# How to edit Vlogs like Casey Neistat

YouTube is Antheon and Edits, the YouTube channel that's all about your video editing, hence tips and tricks, as well as bargains that I find online and give to you at a discounted price. Here in this video, I'm about to teach you how to edit like Casey Neistat.
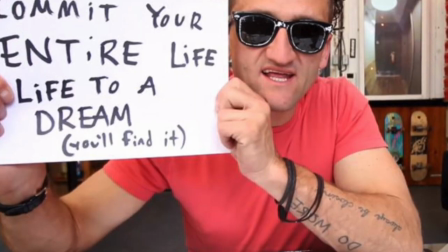28s
I think that's how you pronounce Casey's second name. But if you don't know him, he's that famous YouTuber who's made a living by traveling the world and showing you,
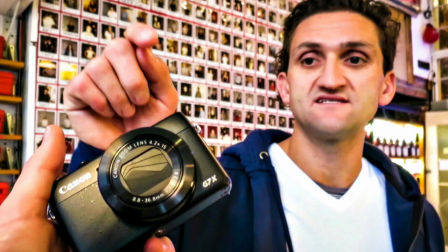36s
like, you know, crazy flights and hotels and train stations.
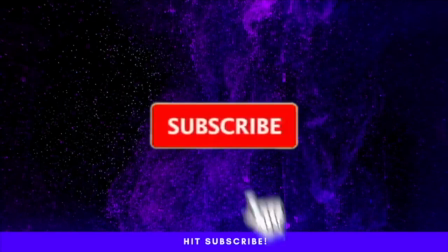41s
And he's a traveling blogger YouTuber. So let's get into it. Let's show you how to edit like Casey Neistat.
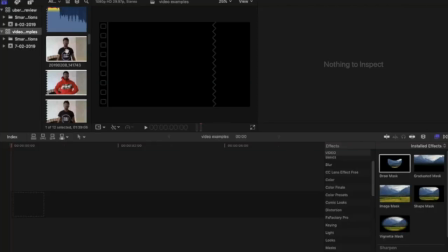48s
All right, so let's get into it. The software we're using to do this effect and to edit like Casey Neistat is Final Cut Pro X. So this will be really useful for any of you Final Cut Pro X users out there.
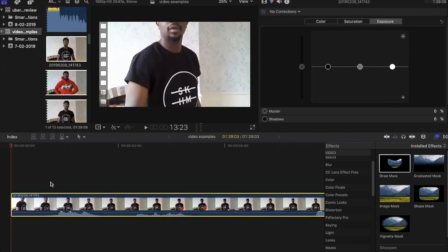59s
So the first thing that I'm gonna do is I'm gonna drag the clips that I want to use into our timeline.
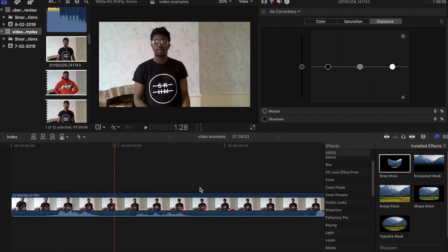64s
The two techniques that Casey uses throughout his videos are jump cuts and time lapses. Those are the sort of really impressive edits that Casey uses within his videos and keeps his audience engaged. And that is what we're gonna do with our clip now. First, taking away the sound away from the clip.
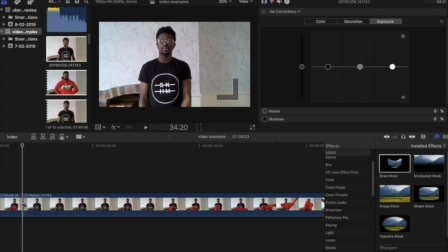80s
If we don't do that, when we modify the speed of the clip, you're either going to hear it either slow down or speed it. It's going to sound really odd. So we want to take away the sound away from your clip when you've imported it. If you're doing a time lapse or a jump cut. If you do a jump cut, you'll have a skip of sound.
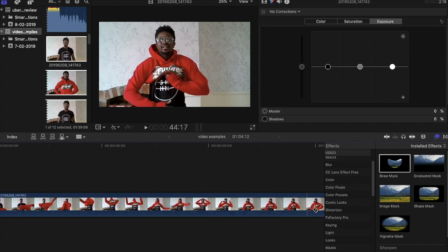99s
You will basically have a missing piece of sound within your clip when you've made the jump cut, which would be really odd. So a jump cut is supposed to create an illusion of the passing or the
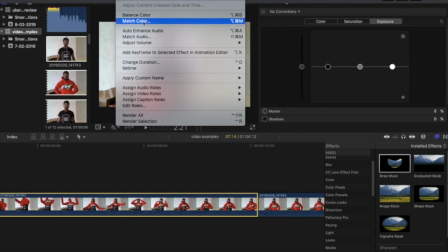111s
rapid passing of time in a different way to what a time lapse is.
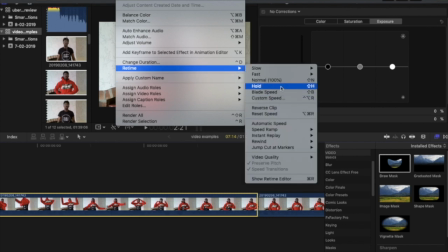116s
A time lapse, you can see the passing of time. A jump cut, you're jumping from one time frame to the other.
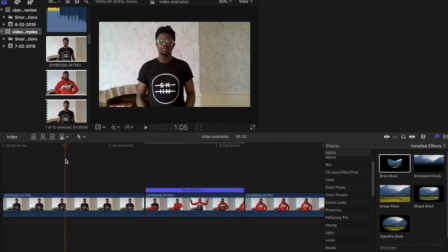121s
So the first thing that we're gonna do is we're gonna speed up one of these sections of our clips after we've made a cut.
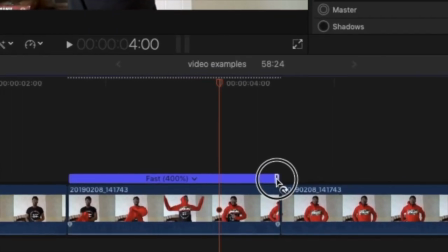127s
And if you've noticed, I've also made two cuts within that clip as well before I've modified the speed.
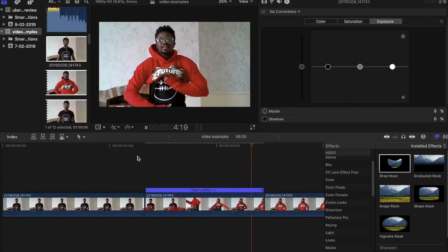134s
The way you modify the speed, if you go back in the video, if you've missed that, go up to the top tab, select modify, and then select your speed change. I selected a 2x speed and then dragged the speed accordingly to get to the effect that I want. So now I'm gonna make another cut a few frames into the
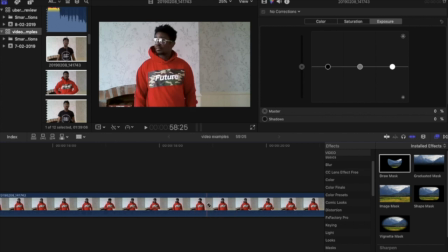154s
next uncut part of the clip to finish off the effect of the time lapse, making it seem like I've sped up the action of me putting my jumper on, and then once the jumper is on, I'm back to normal timing. This completes the effect of a time lapse as it shows the
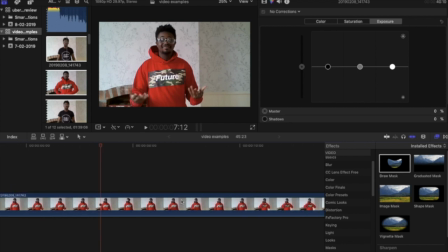172s
passing of time during an action and stops when the action has been complete.
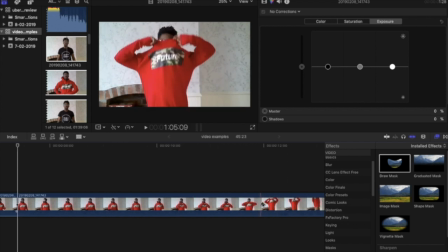176s
I'm now going to do the exact same thing for when I'm taking the jumper off, but I'm going to speed this process up as you already know how to do this as I've just shown you.
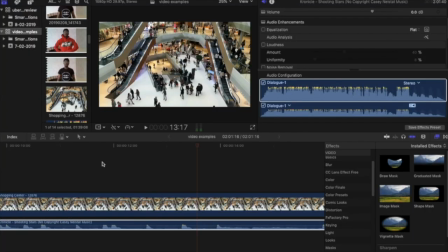187s
Now that I've done this on the first clip and shown a time lapse effect,
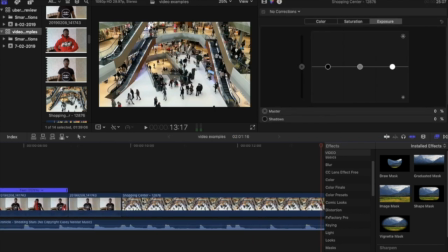192s
I'm now going to insert my music selection as well as my second clip.
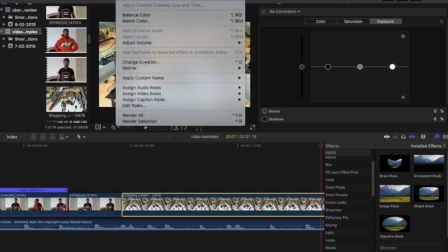197s
And we're going to do the exact same thing with the second clip.
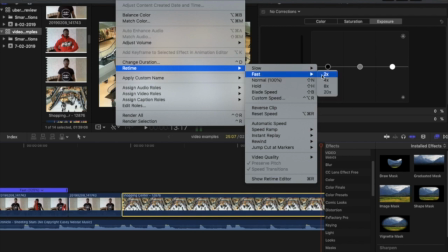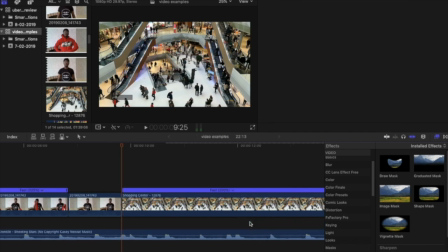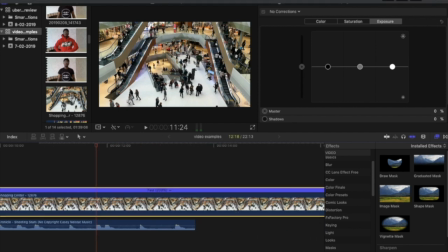212s
See here, we've got a clip that hasn't successfully shown the passing of enough time.
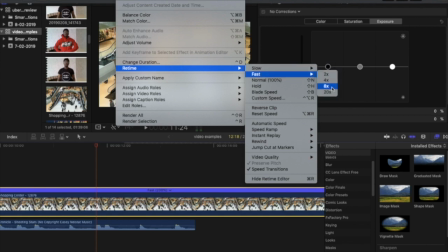218s
So we're going to speed it up even more to get to the desired effect of passing time.
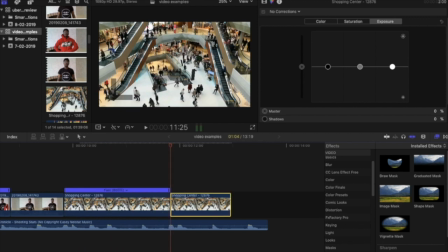228s
That's much better. So, like our clip before, we want to show that a time lapse has occurred. So we're going to select this clip again because we actually modified the whole clip, and we're going to normalize the speed of the second half of the clip, which actually does pan out very well for this as it is a slow motion shot,
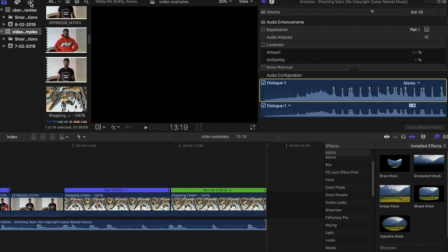248s
so it looks even better. Now we're gonna insert some text on top of our clips.
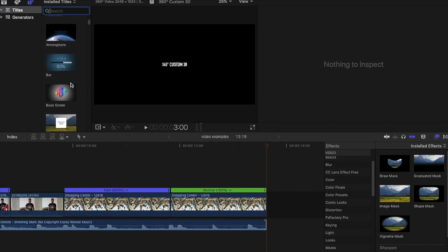254s
I'm gonna find the text here in the text tab. And I think I'm gonna go for a custom actually.
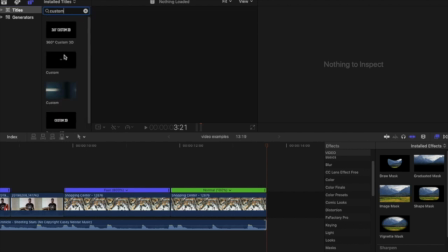261s
So I'm not gonna type in custom at the top and find a normal custom text layer.
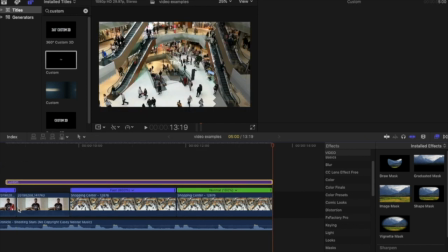266s
I'm gonna insert this on top of my clip. What Casey likes to do is he doesn't actually use any transitions on the text as well.
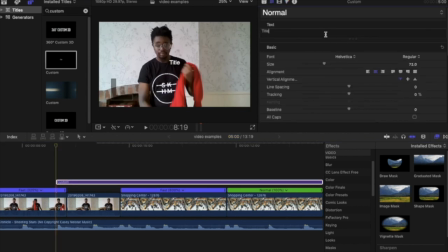272s
They literally just pop up on the screen. So what we're gonna do is we're gonna do the exact same thing. We're gonna type in the text that we want to display on screen. As you can see, it's coming up small and fine. All you need to do here is once you've typed in the text that you have, so we're gonna do this now, we're gonna
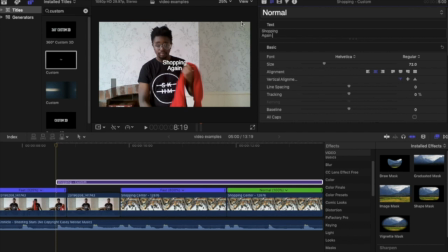290s
type in a subject or something that relays a message about what the time lapse is about.
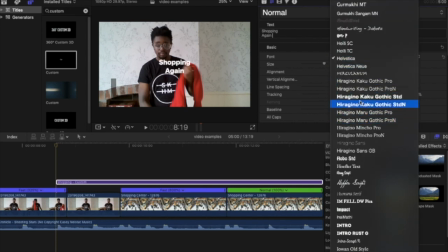296s
Not only does this effect look good once it's complete, it also gives the viewer a little bit of context as to what is happening, as you can have a time lapse of basically anything.
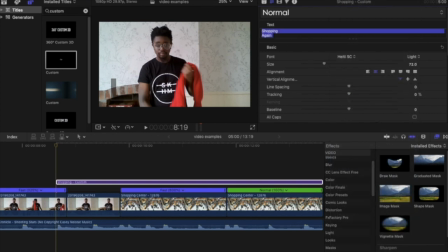306s
You could have like traffic, but if you film traffic for a reason, you know, this could give your viewers the reason of why you've done this.
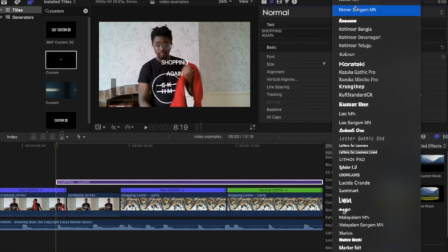316s
So this clip began of me taking off and putting on my hoodie. Now you're starting to understand that it's actually about me going shopping for new clothes. So what we're doing now is we're selecting the text that I want. I did have it.
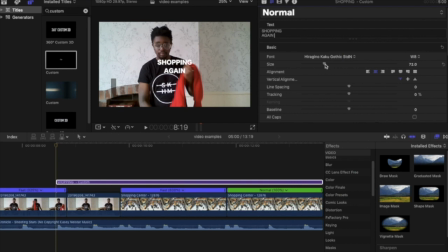333s
I'm just going to go back and, yeah, there we go. That's the one. And what I'm going to do is I'm going to make this text a lot bigger. And as you can see, this is starting to come together now. So that's what you want to do. You want to make your text a lot bigger. I'm going to actually change this part to shopping vlog.
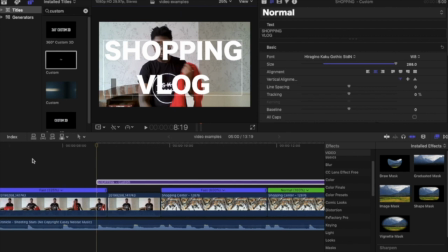350s
And just move it more or less just a bit center, just above center line, so it catches your eye in the right place.
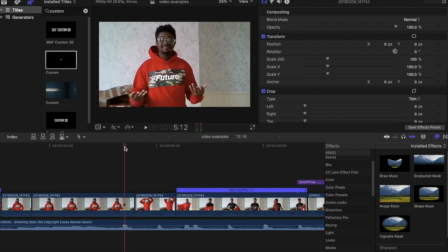360s
Another thing you can do is you can actually line up your text. You know, it's not a transition, but you want to line up your text with some sound.
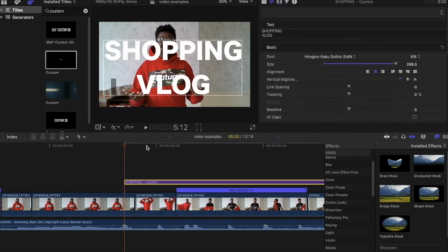367s
So when a selected sound in your music hits, your text can actually pop up on screen. Casey does the exact same thing, and I'm just going to add vlog one. So rather than actually recreating that text layer again, we want to keep the same font, we want to keep the same size.
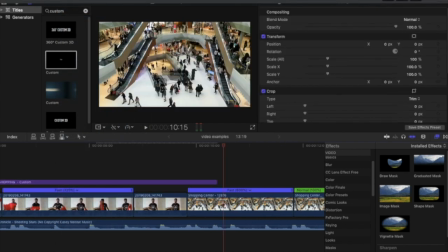385s
We can just literally copy and paste that layer, that text layer. I'm going to do it next to it, not on top of it, so that it doesn't overwrite the layer.
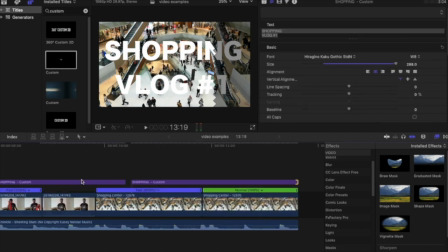393s
Then we're just literally going to resize that layer so that it actually sits on top of our clips. Now we want to change what this text says. We don't want it to say shopping vlog one twice.
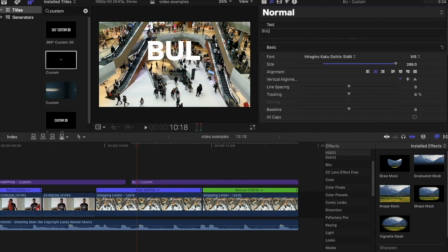403s
So we're just going to change shopping vlog to Bullring, Birmingham. If you've heard of the Bullring in Birmingham, it's one of the biggest shopping centres in the UK. Just a bus journey away from where I live. So just thought it was appropriate to use that.
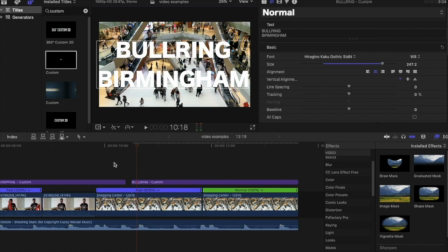420s
So here it is. I'm just realigning the text so that my viewers will be able to see that.
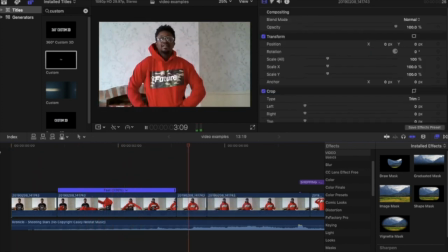427s
Don't be actually afraid to see parts of the font fade out to the white balance of your clip.
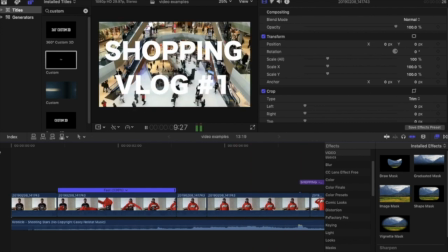434s
It will change due to the movement. And there we have it.
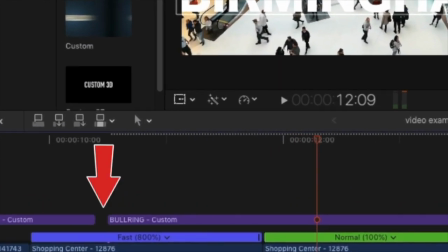440s
So making sure that there is a break within each text insert. As you can see, there is a break between each text insert with no transition or change to the text.
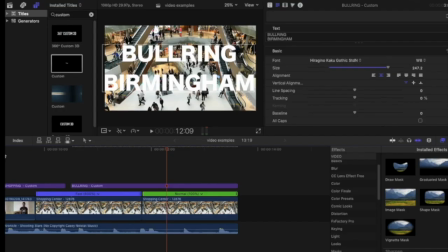451s
This gives the same effect of the text literally popping on screen. Again, you can line this up with the music in your timeline as well to give it the effect that the music is popping with the text that appears on screen over the top of your time lapse.
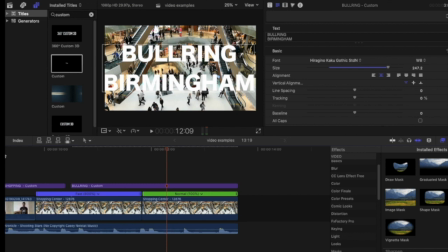465s
This is an effective Casey Neistat edit that can make your videos stand out. So before we say goodbye and have a look at our finished edit, I'd like to ask you all to hit that subscribe button and smash that like button if you enjoyed this video.
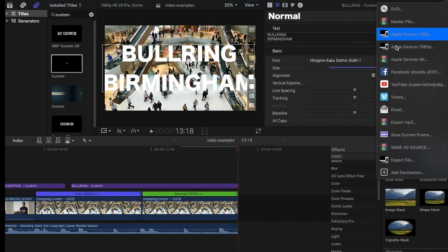481s
If you'd like to see videos similar, for example, if you want to do this effect but with jump cuts next time, because Casey also used jump cuts.
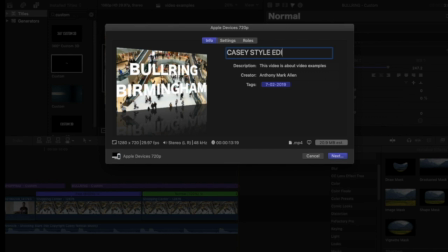488s
And we did mention that at the start of the video and we haven't used it within this video. If you'd like to see how to use jump cuts in your video like Casey Neistat,
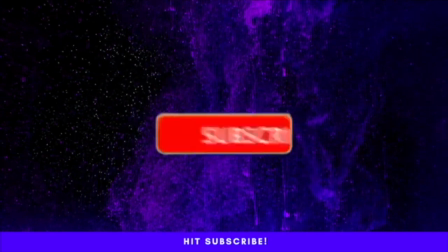496s
then hit the comment section and ask away and I will make that video if it's something that you want to see.
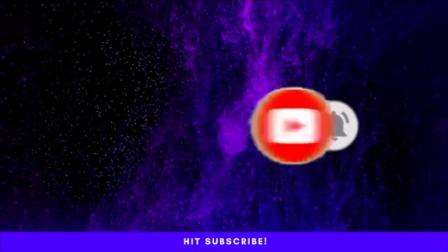503s
But for now, thank you for watching. Let's have a look at the finished video and see how it turned out.